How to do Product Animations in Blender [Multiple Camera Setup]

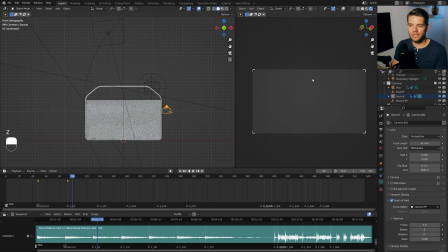8:20 All right, so that's awesome. That's definitely working. I'm just gonna switch this over to render view here so we can actually see the entire thing going on here.
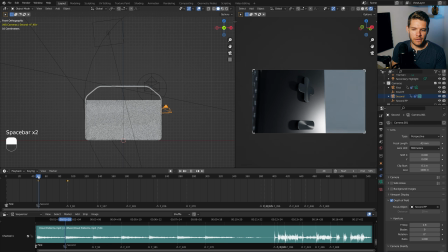8:28 So this looks fine, and then the second view over there. Now, the final thing I want to do for our second view is to actually change the lights. And I can change the lights by rotating them.
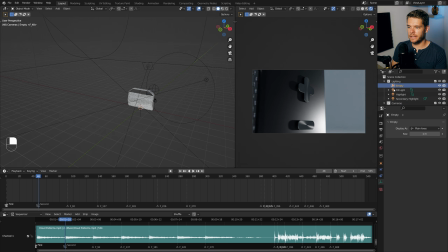8:39 So I'm going to take another empty here, and I'm going to place this one in the lighting collection, and I'm going to call it lighting control. I don't know, it makes sense to me. And now I'm going to take all of these lights, and finally, let's take our empty here.
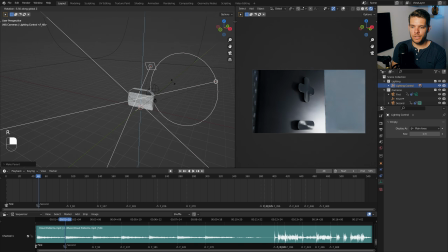8:52 Let's hit Control P and parent them all to the empty. Now, if we change the empty, the rotation in this case, we can actually change the way this looks. So what I want to do is on frame 48 here, I'm going to add a keyframe for the rotation for the empty.
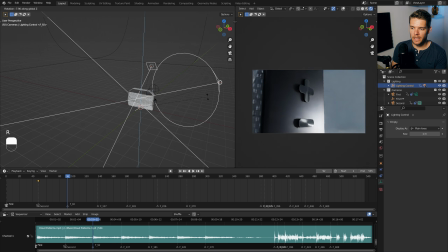9:06 And then on frame 92, I'm just going to rotate it ever so slightly. So something like this, just to give a more interesting look.
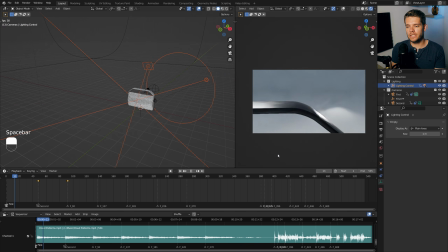9:13 Let's make all of this linear. So T and choose linear interpolation. So this is what we get now with just 2 camera angles going on for this scene.
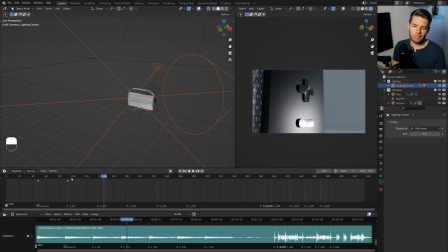9:21 Looking pretty dope if you ask me. All right, so on to our third camera.
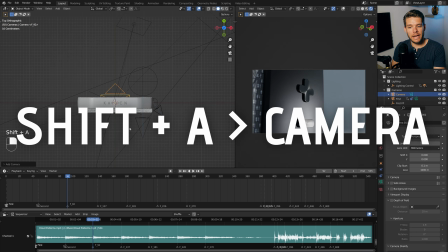9:26 Let's repeat all of these steps. Into top view here, add in a camera. Again, make sure this is the active camera.
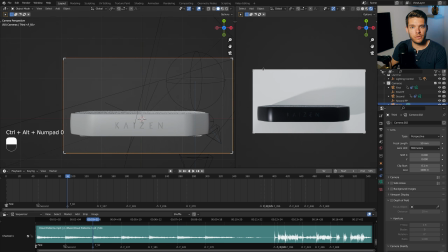9:31 And I'm gonna hit Control Alt 0 to align it to the top. Make sure that this is completely centered.
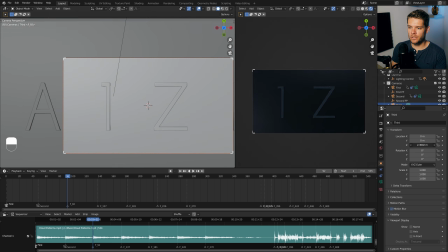9:36 And the Z location is something that I wanna change until I'm nice and close up to these letters.
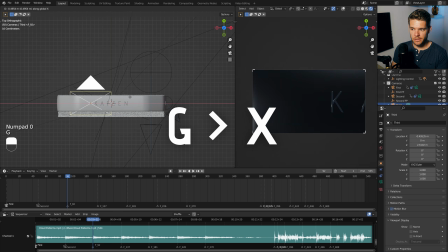9:41 With the camera selected, I'm just gonna go G and X, move it to the side. I think I'm gonna start something like this, hit I, choose location, and then go to the next scene transition,
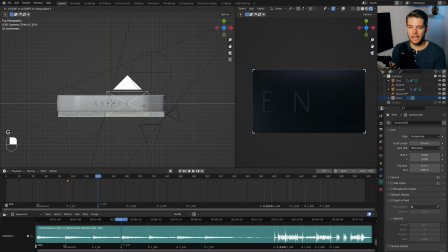9:53 and I'm gonna hit G and X again, and I'm just gonna pull it to the side like this, I again, and choose another location keyframe. Again, let's make sure to make these linear, so interpolation and linear with the T there.
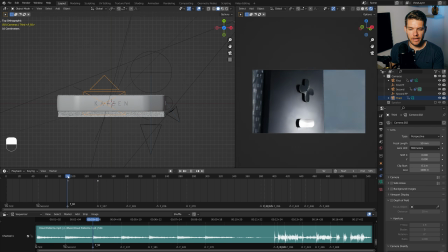10:05 Finally, we need to transition our camera here. So on F92 here, let's make sure our third camera is active,
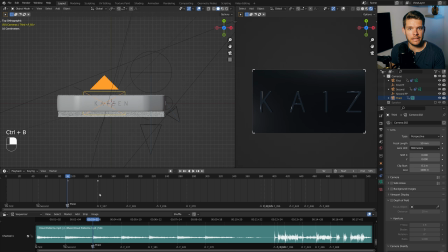10:12 and let's hit Control B while hovering in the timeline to make it our third active camera.
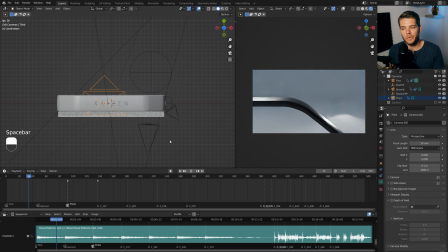10:18 So we now have 3 scenes.
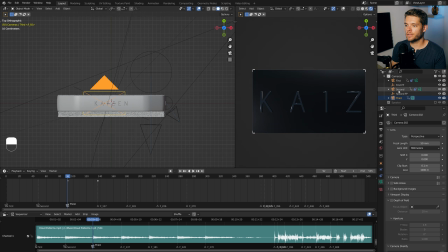10:21 I want to change the lighting a little bit more because we have nice highlights on this text over here, and I want to change them while the camera is panning along our text. So again, we have the keyframe on 92 there. I'm just going to go and make this something like this.
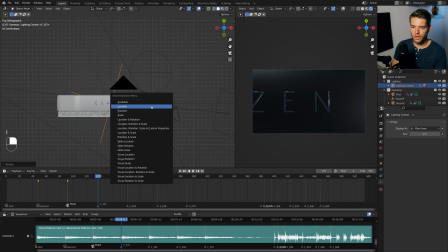10:36 Yeah, I saw some nice motion there. Let's go and choose a rotation for our lights there. So we now have 2 scenes in which the light is actually changing, and that's looking very, very nice. For the next camera angle, what I want to do is create more of a zoomed out top view.
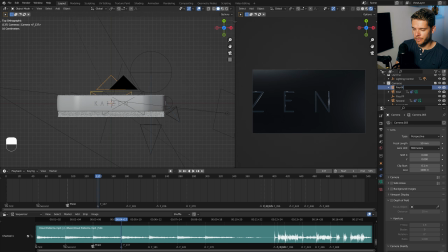10:52 So camera here, I'm going to call this thing fourth. I want to add in another empty for the target as well. So empty, and I'm just going to call this fourth FP. And what we can do now is set the fourth camera to be the active camera,
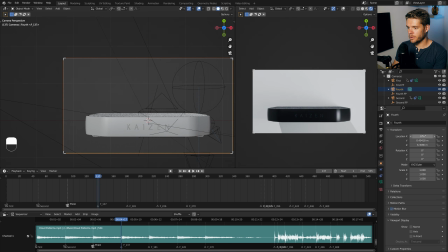11:06 hit Control Alt 0 to align it to our view there, 0 out the X and Y, so our object is nice and centered,
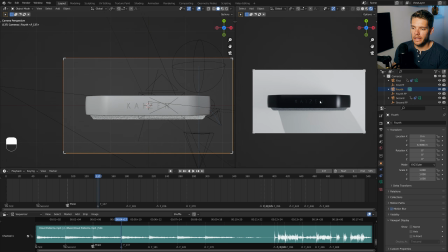11:13 and we can now zoom out. Now, I don't like the lighting in this shot, so before we do that, I'm actually going to take this keyframe for the lighting control and just move it back 1 frame. Frame 137, when we change the camera angle, we can actually change the rotation of our lighting,
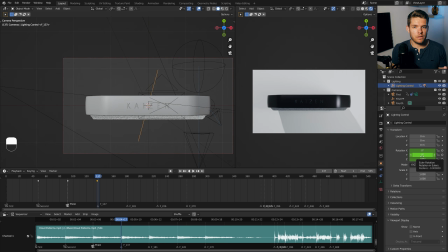11:29 and you won't be able to tell that it's rotating because it rotates in 1 frame, which is the same frame as our scene transition. So the lighting doesn't change at all. It just looks better for this specific scene. So I'm just going to take a angle which works for this top scene. I think this looks pretty dope. So I'm just going to hit I again over here.
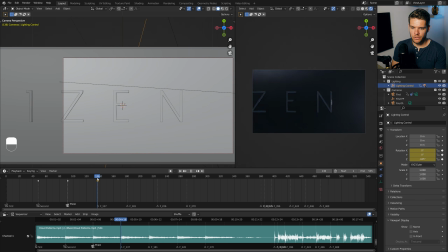11:47 And we now just have in 1 single frame, we have changed the entire lighting, although the camera is not changing just yet. So let's do that next. Again, let's make the fourth our active camera.
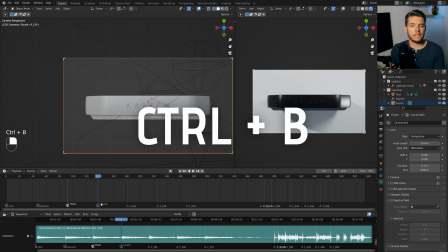11:58 And in the timeline, let's hit Control B to link the fourth camera to our marker there. I'm going to select the depth of field to be our fourth FP. I'm going to take this FP or align it with the text up top there.
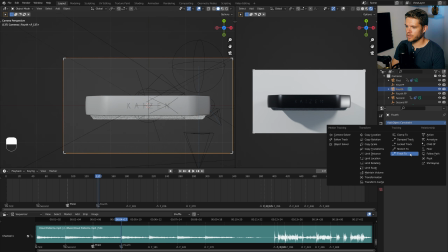12:10 And finally, I'm going to take the fourth and object constraint track 2, link it to the fourth FP. So the fourth camera motion will just be another basic zoom out. So in the view over here, I'm just going to hit I and choose location.